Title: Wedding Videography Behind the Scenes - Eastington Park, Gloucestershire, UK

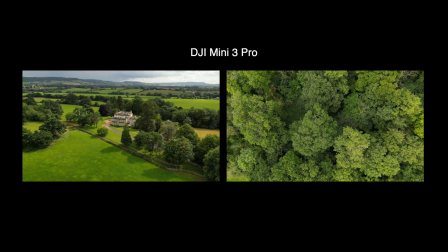[31:42]
I like just to get a little bit of variation from around the venue and different fields and surrounding area, just to give a sense of the space for the film.
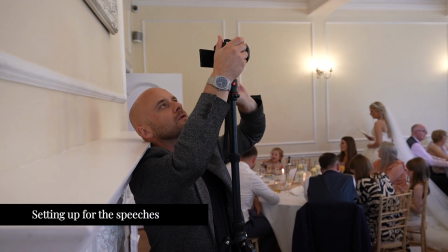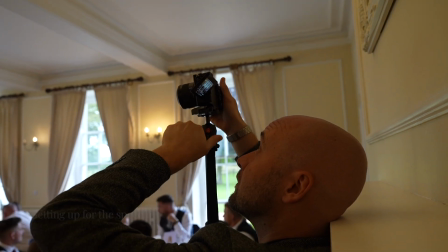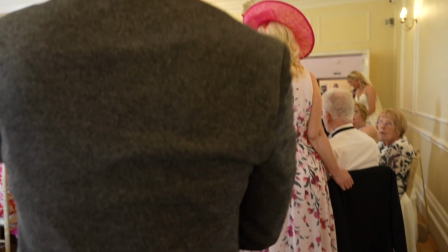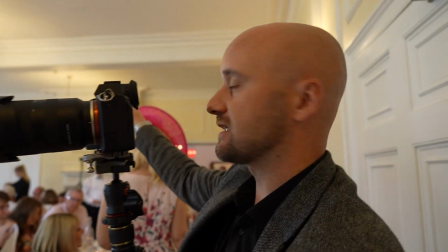[32:04]
So I've got safety cam with a 35mm on the back, getting the whole room.
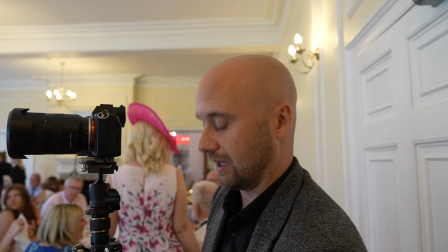[32:09]
I'm going to put a reaction camera here, off to the side of the bride and groom.
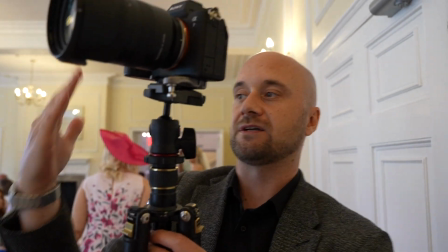[32:16]
I'm going to put it in this spot because the speakers are all on this side, so they're going to be looking this way, so this should get their faces as they look at them.
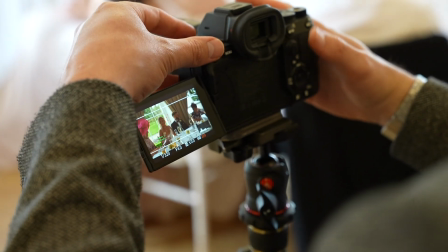[32:23]
When setting up my unmanned cameras, I use my autofocus to lock onto the people that I want in focus, and then switch it to manual so that it doesn't change throughout the course of the speech.
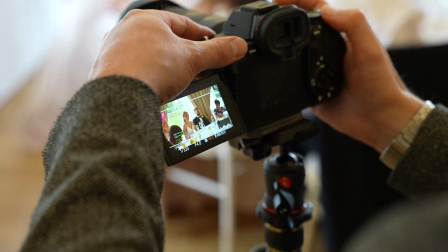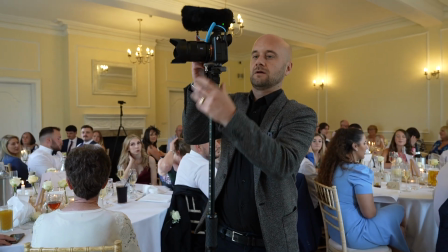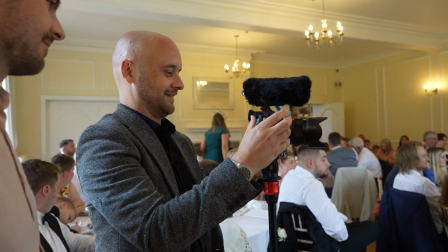[32:44] Perfect thing in the world, mate. Right.
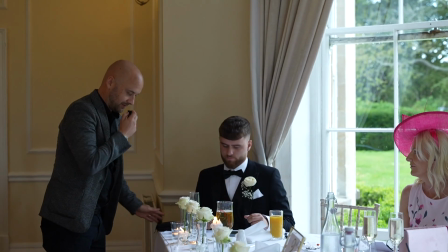[32:52] Okay. You're giving a speech, aren't you, pal? Yes. Best man speech, best man speech. So I'm going to put that in your pocket there.
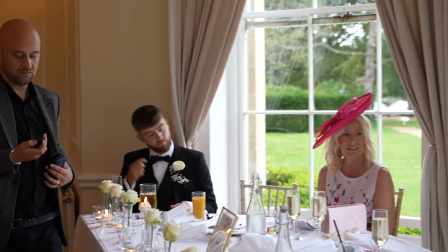[33:00] And Robbie, can I come to you, pal? And my mum. Yes, you need one as well, yeah.
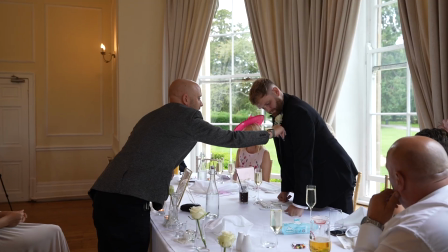[33:06] Green speech, green speech. Hide your tag.
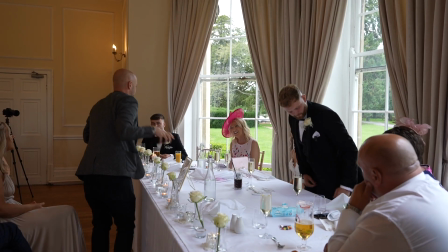[33:12] Thank you. Is that alright? Yeah. Can you clip this on yourself for me?
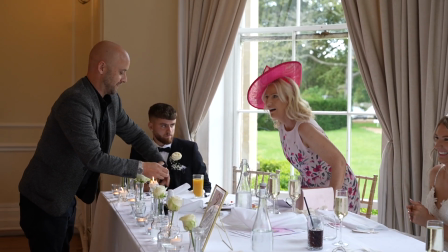[33:17] Is that alright? Yeah. So, do you want me to just do it? Mother bride speech, mother bride speech.
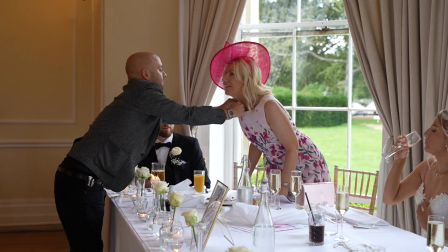[33:24] Okay, lean this way a little bit. There you go. Thank you very much.
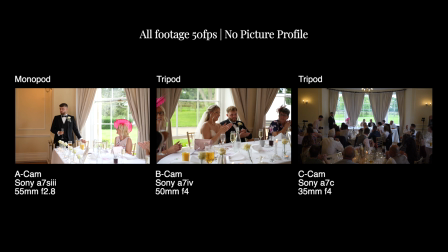[33:28]
So this was my setup for the speeches. My A cam is focused solely on the person giving the speech.
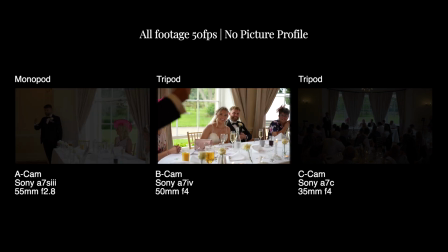[33:34]
My B cam is set up as a reaction shot of the couple.
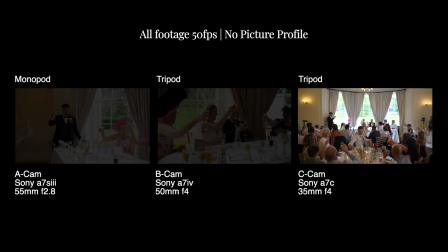[33:36]
And my C cam again is a safety wide shot of the entire room, which I can cut back to at any point if I need to move any of the other cameras during the speeches.
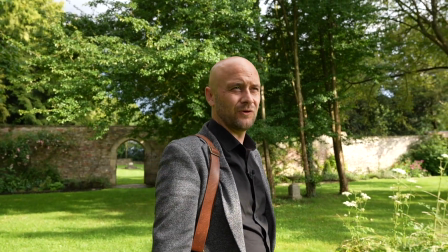[33:47]
Right, so we're going to scout out now for a possible sunset portrait session.
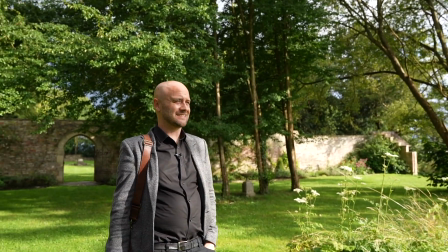[33:52]
So I think here in these gardens that are hidden out the back would be a good spot.
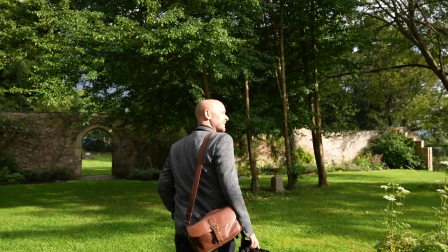[33:56]
But we're just going to track where we think the sun will be at a certain time.
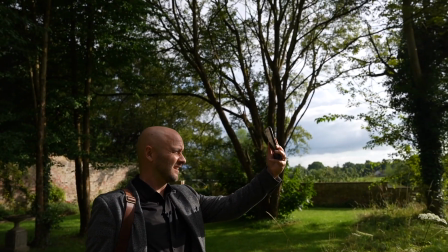[34:00]
I use the Lumos app, and like with the augmented reality on it, we can literally see where it will be.
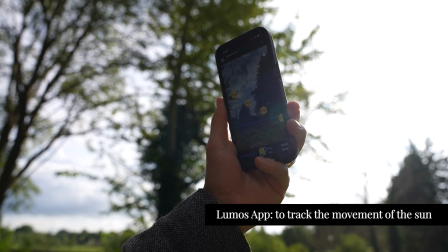[34:07]
So from like 7:30 to 8 would be perfect time, which is quite close to first dance.
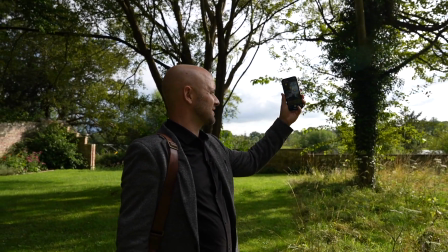[34:14]
But if we keep an eye on that and come out at that time, I think we should get some nice light just coming through these trees here.
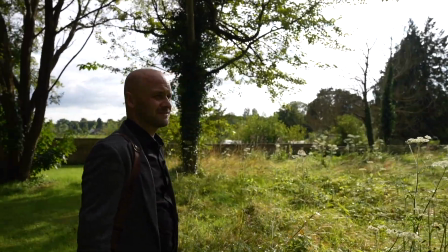[34:20]
And if we just get them for a little walk, just 5-10 minutes, we'll get some great footage.
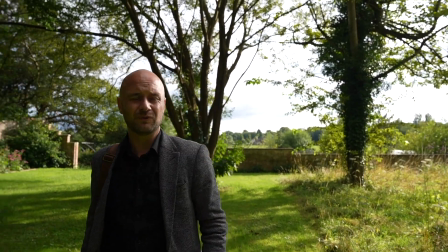[34:25]
So keep an eye on that, and then when it's time, we'll go grab the couple.
Hold it, hold it, hold it.
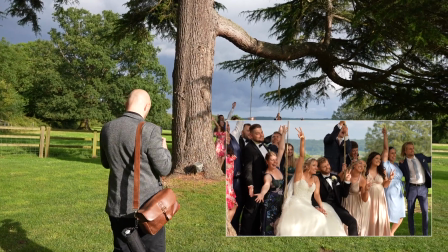[34:34] Hold it. Stay.
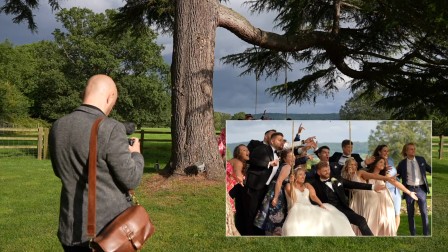[34:40] Change direction.
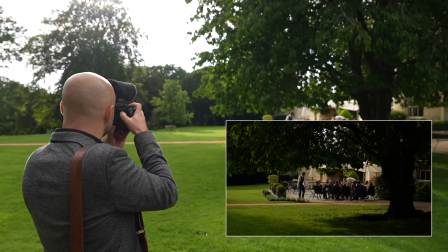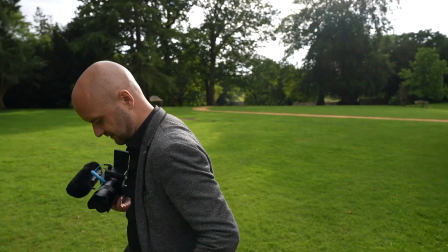[34:47]
Shoes are wet. I'm in my feet. Game over, man.
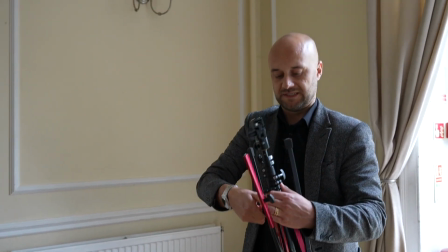[34:54]
Yeah, so we're getting the light set up ready for the first dance. I'm going to have 2 LED panels.
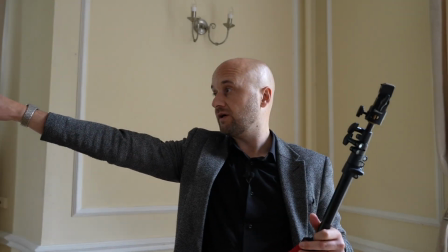[35:01]
I'm going to put one over this side, shoot across, and then directly opposite as well.
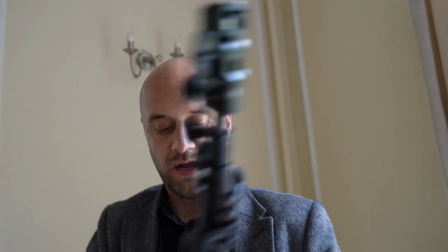[35:07]
I'm going to have another one shooting across. I mainly like to shoot into the lights.
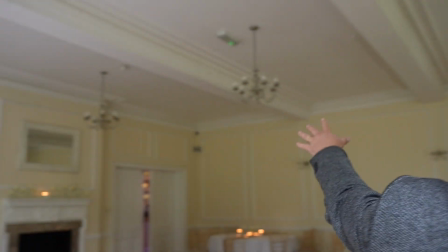[35:11]
So in an ideal situation, I'd have the lights in both corners and I'd shoot into them. but all the guests are going to be coming in from that side there.
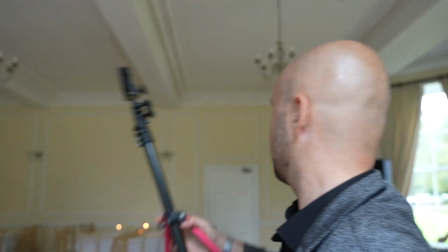[35:20]
So if I have a light over there, I get knocked. So the second best option is to have that light in that corner and then shoot across the dance floor.
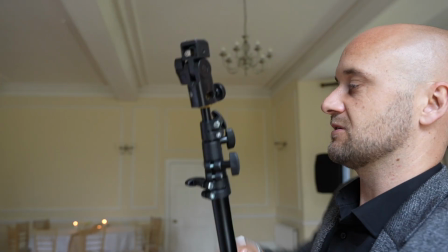[35:28]
Give me decent coverage.
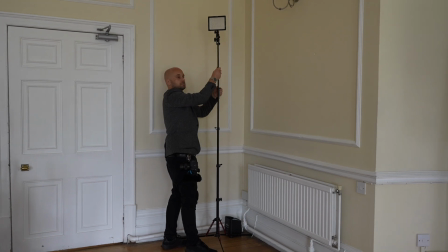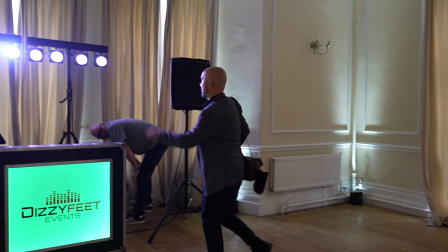[35:38] So for the first dance, can those ones be off just for the first dance?
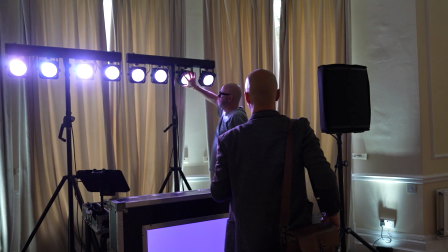[35:46] I can hang those bang. Yeah? Will that help you? Yeah, that'd be, yeah, perfect.
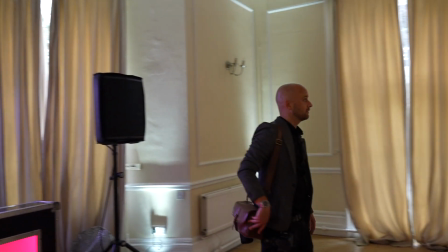[35:50] Yeah.
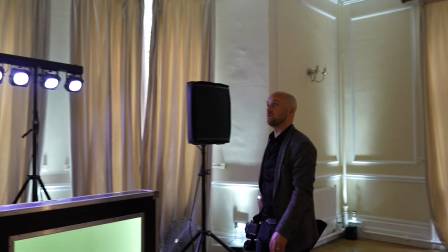[35:52] Cool. And then that's white, isn't it, on the walls? Yeah, it's nice. Yeah.
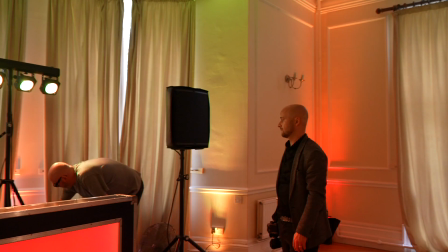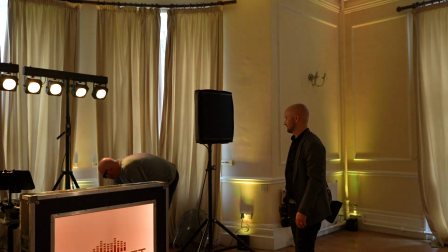[36:04] Good Lord. Yes, if you have what you want.
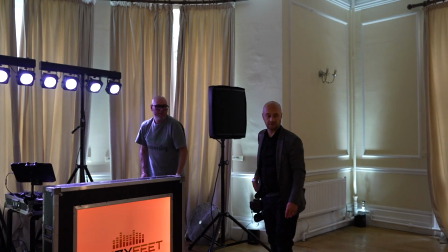[36:09] But no, white. White would be banging. Yeah. All right. Yeah.
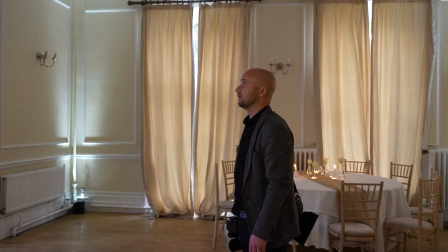[36:15] Love it. Love it. Brilliant. Thank you. Sure. Yeah, perfect. Thank you.
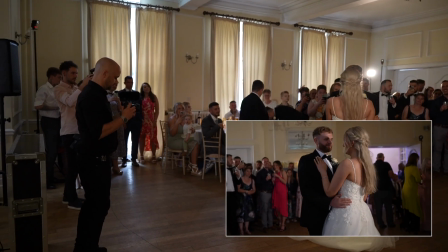[36:22]
So I always make sure to chat with the DJ before the first dance just to see what their lighting situation is going to be.
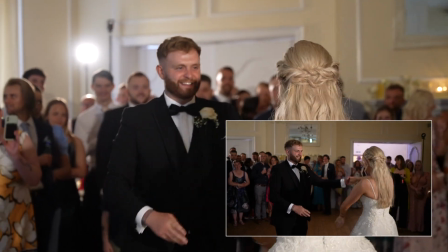[36:28]
In this instance, I asked if the DJ could keep his lights down during the first dance, just so I can retain the natural skin tones.
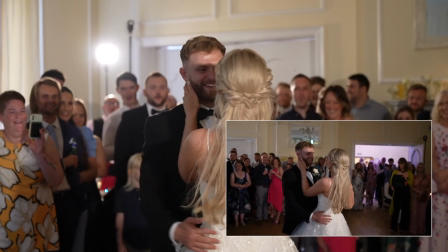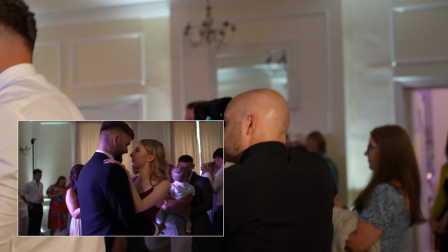[36:40]
Once the first dance is over and the party starts, I get myself in amongst it on the dance floor to capture a lot of variety of people enjoying the party.
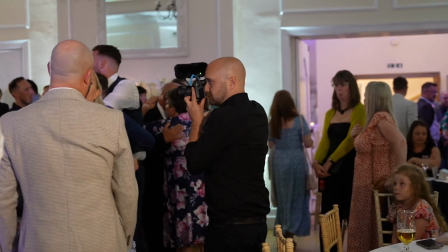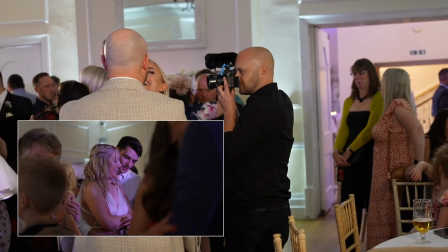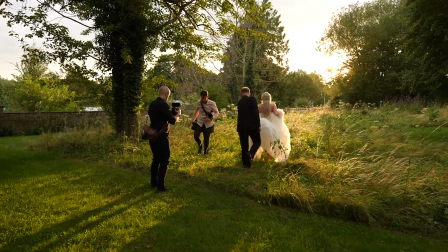[36:57]
Not long after the first dance, we had an incredible sunset, and because we were tracking it from looking at the app earlier on in
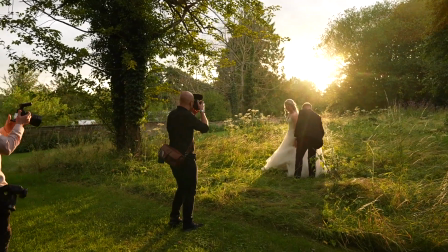[37:03]
the day, we had already asked the couple if they'd be happy to go out at this time to get some great footage in the golden light.
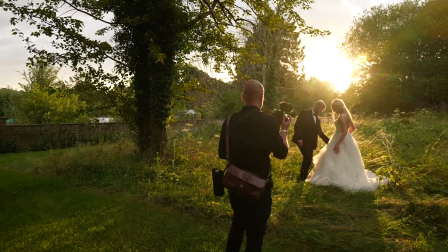[37:08] Can I just get a couple of quick ones down while I'm here, is that alright? So if you squeeze in tight to one another, guys.
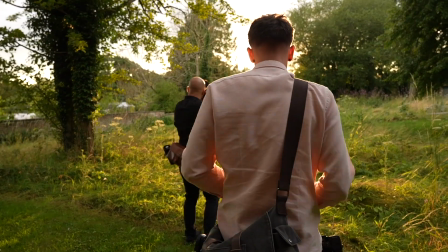[37:14] Yeah. Squeeze in, that's it. I want you to look at each other, forget we're here.
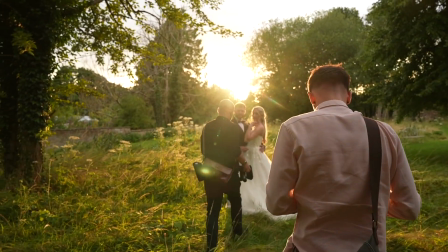[37:19] And do you know before when I had you kind of like rocking gently, so if you kind of like very slightly,
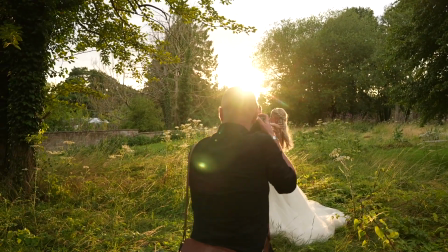[37:25] just so just a bit of movement for the video and you'll pop in and out of that light behind you.
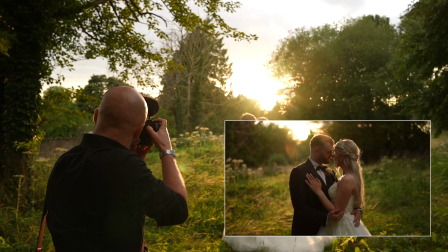[37:32] And if you raise your left hand a little bit on him, beautiful.
I have a specific way that I like to shoot golden hour.
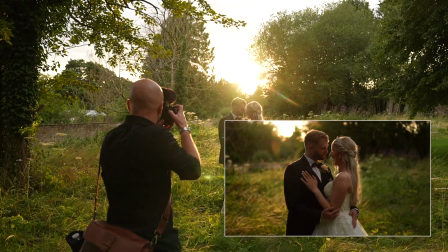[37:38]
I like to have the couple with the sun directly behind them, and then if I can get them gently moving or swaying, it really creates some dynamic footage.
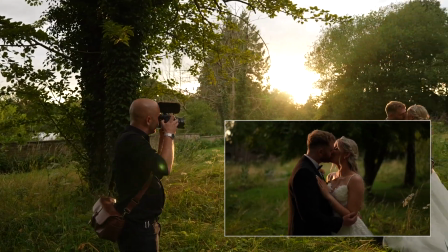[37:45] Just keep doing what you're doing, brilliant.
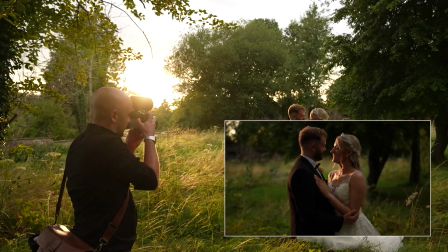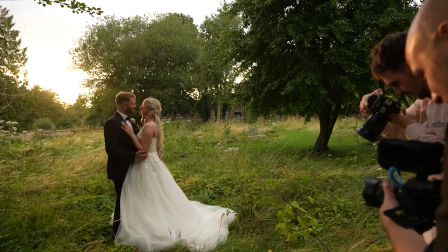[37:53] It's lovely, isn't it? This is just the dream right now. This is like absolutely perfect.
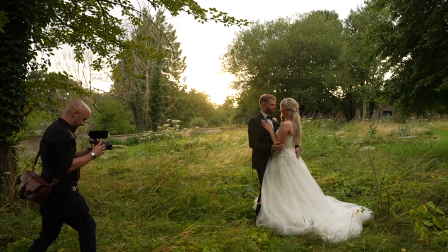[37:59] If you wait a couple of more seconds and it'll pop out again and it'll just look amazing.
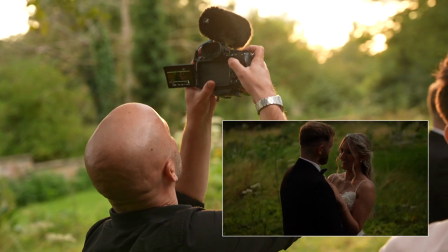[38:07] That's it. That's great. Do you know when you put your heads together slightly earlier, just like gently, that's
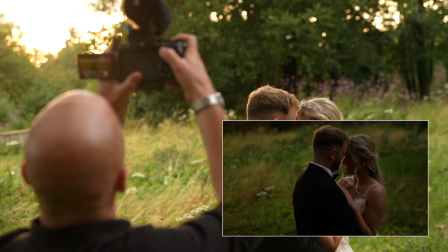[38:16] great.
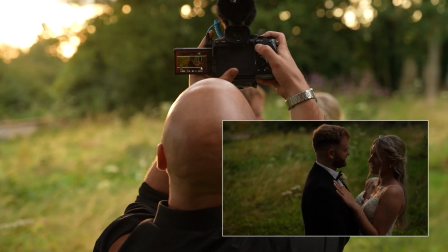[38:19] Then pull away from each other a little bit so your heads aren't too close. That's cool.
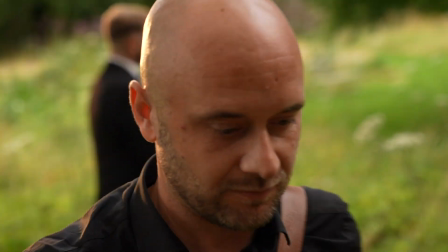[38:26] Sorry, Dan, am I? No, it's all right.
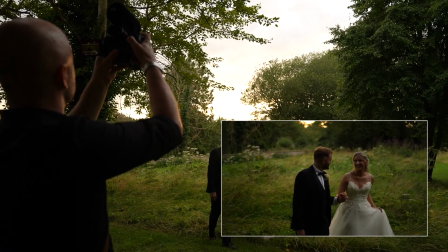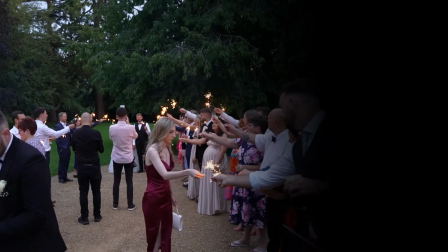[38:32] Gorgeous. I'm sure you've not done this before.
So here we are doing the sparkler shot, and our approach is very similar to the confetti.
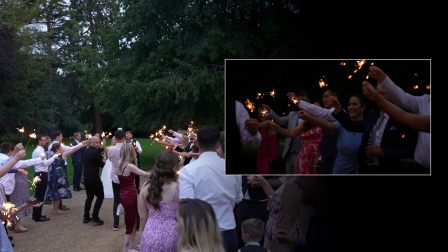[38:38]
I like to stay stationary for as long as possible and allow the couple to walk towards me, then repositioning when they get too close.
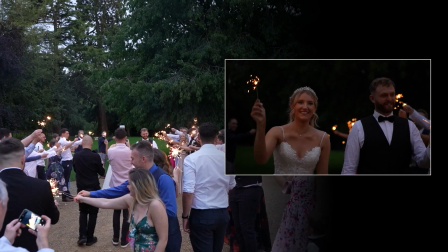[38:45]
Ideally I like to shoot through the sparklers so I can get some interesting foreground bokeh,
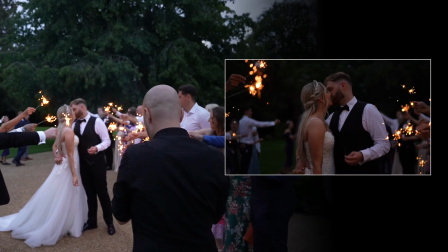[38:49]
but sparkler exits can be quite chaotic, so you just have to roll with the punches and capture the best footage possible.
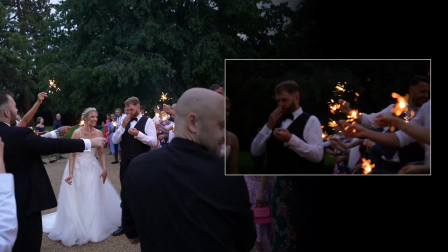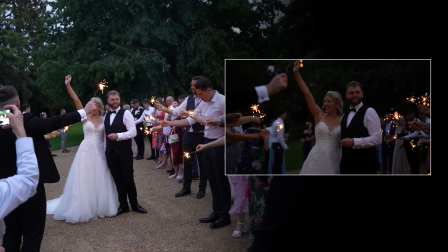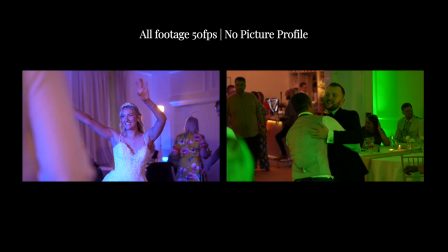[39:05]
After the sparklers, I headed back into the venue to capture a bit more of the party.
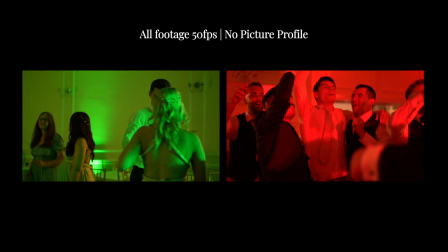[39:10]
Here's a compilation of some of the dance floor shots that I caught.
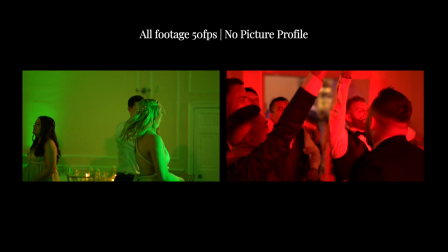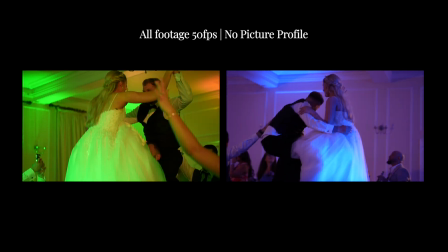Okay, yeah, so it's the end of the day. Great day today. The weather was on and off, but it kind of, just the timing of it, everything just worked out perfectly. It was dry enough for an outdoor ceremony, we could get them out for portraits, and we even had a nice golden hour later on. So now it's okay, I'll get home, get everything backed up and ready for tomorrow's wedding.